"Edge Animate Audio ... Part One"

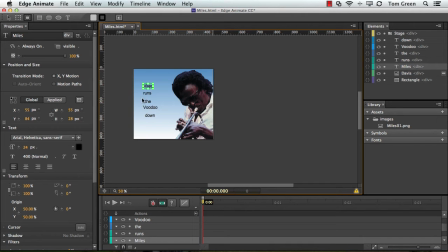(4:09)
Now to do that, what you do is you just select a piece of text or whatever text you've entered. Yeah, I'm just going to twirl up some of these properties here because it's a little bit much.
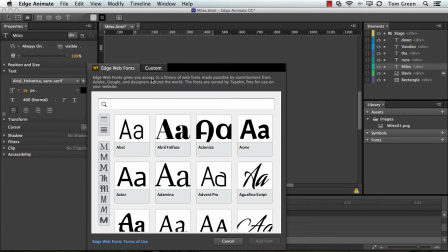(4:20)
And clicked on the plus sign here to take me over to the Edge Web Fonts. And I'm looking for a Gothic face.
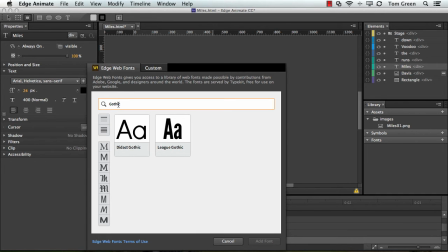(4:27)
So let's see what they got that's Gothic. And Didact and League Gothic were my choices. I went with League Gothic because I wanted the words to be rather large and rather strong. And that's a pretty strong face right there. So I just clicked Add Font.
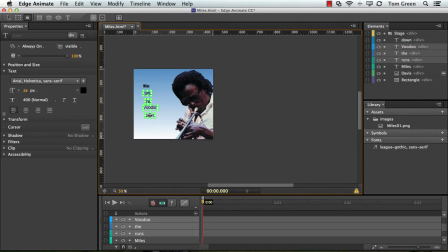(4:45)
And then just with the shift key held down, selected the rest of the words and applied League Gothic to them. I've got my elements in place, so what I want to do now is just go over to the final version of this file and just show you how I pulled everything together.
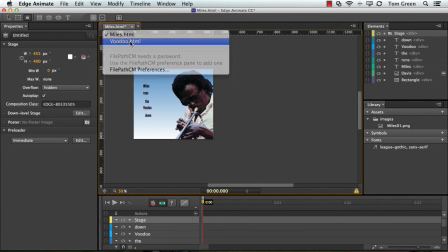(5:01)
So I'm going to go over to Voodoo HTML.
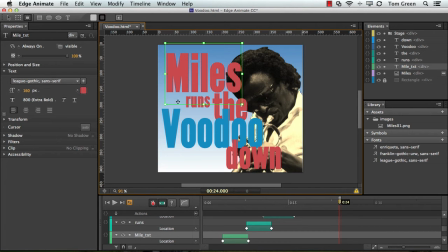(5:05)
And you can see that what I did was, using League Gothic, I set up each of the words to be different sizes. And because the layers feature of Animate allows me to sort of give a parallax effect, I could have the words overlap each other.
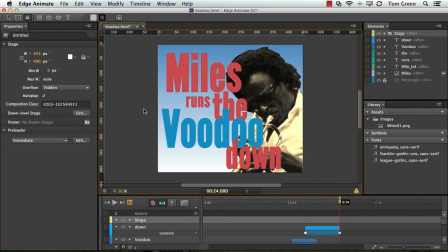(5:21)
Now, the choice of color was rather simple. I'm just going to pop back to the original here because I want to show you something.
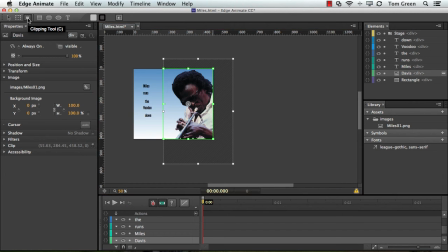(5:27)
I'm just going to grab the clipping tool and I'm just going to pull this down just a bit. Now, I loved the orange in Miles's pants, so I decided to use it for four of the words.
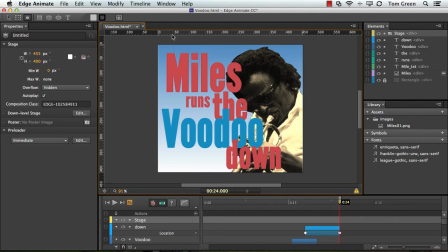(5:45)
Miles runs the and down. And then I picked up this blue here and used it for the word voodoo. Now, my intention all along was to use a clip from the start of the track. And the start of Miles Runs the Voodoo Down is a rather slow. This meant the animations could take their time.
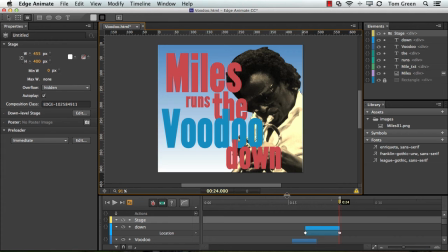(6:04)
After a bit of playing around, I decided that 4 seconds was just about right for each animation. And then I applied a cubic ease out to each of the animations.
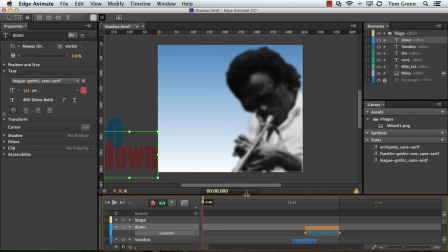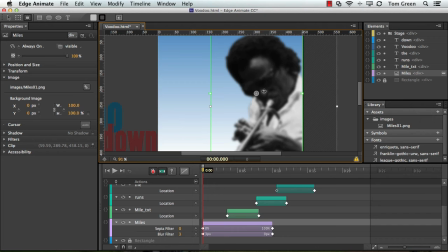(6:31)
Miles bothered me because the image just seemed to sit there. So I selected the image and applied a blur animation over 10 seconds to bring the image into focus, and then decided to blow out the color and have the image turn into a sepia tone as the blur reduces in value.
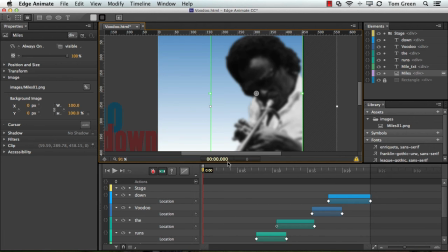(6:51)
After staggering the animations on the timeline and adjusting the duration to the changes in the Miles image, the final piece of the puzzle became clear. I needed 24 seconds of audio. I also wanted to just see if everything worked the way I expected it to.
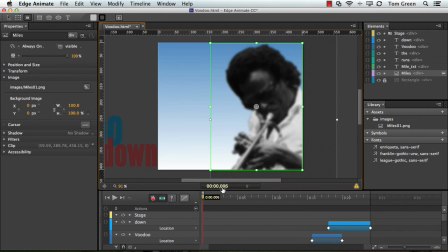(7:06)
So what I'm going to do is just move this down a little bit here and center the animation in the screen. And let's press the space bar and see how this works. So there's this very slow fade in of Miles, and then the words start to slowly come in and ease into place.
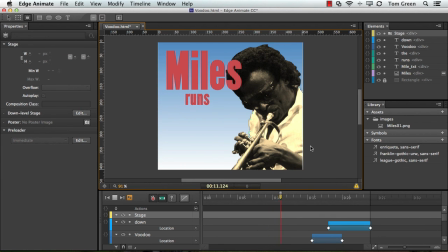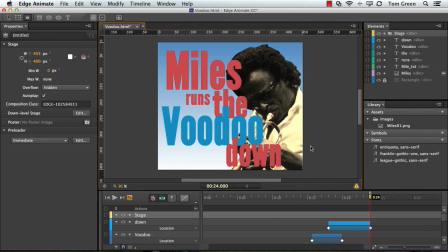(7:39)
This worked for me, and the next step in the process, of course, was to get that 24-second audio clip. I'll cover off how I created it in the next video. I'll see you there.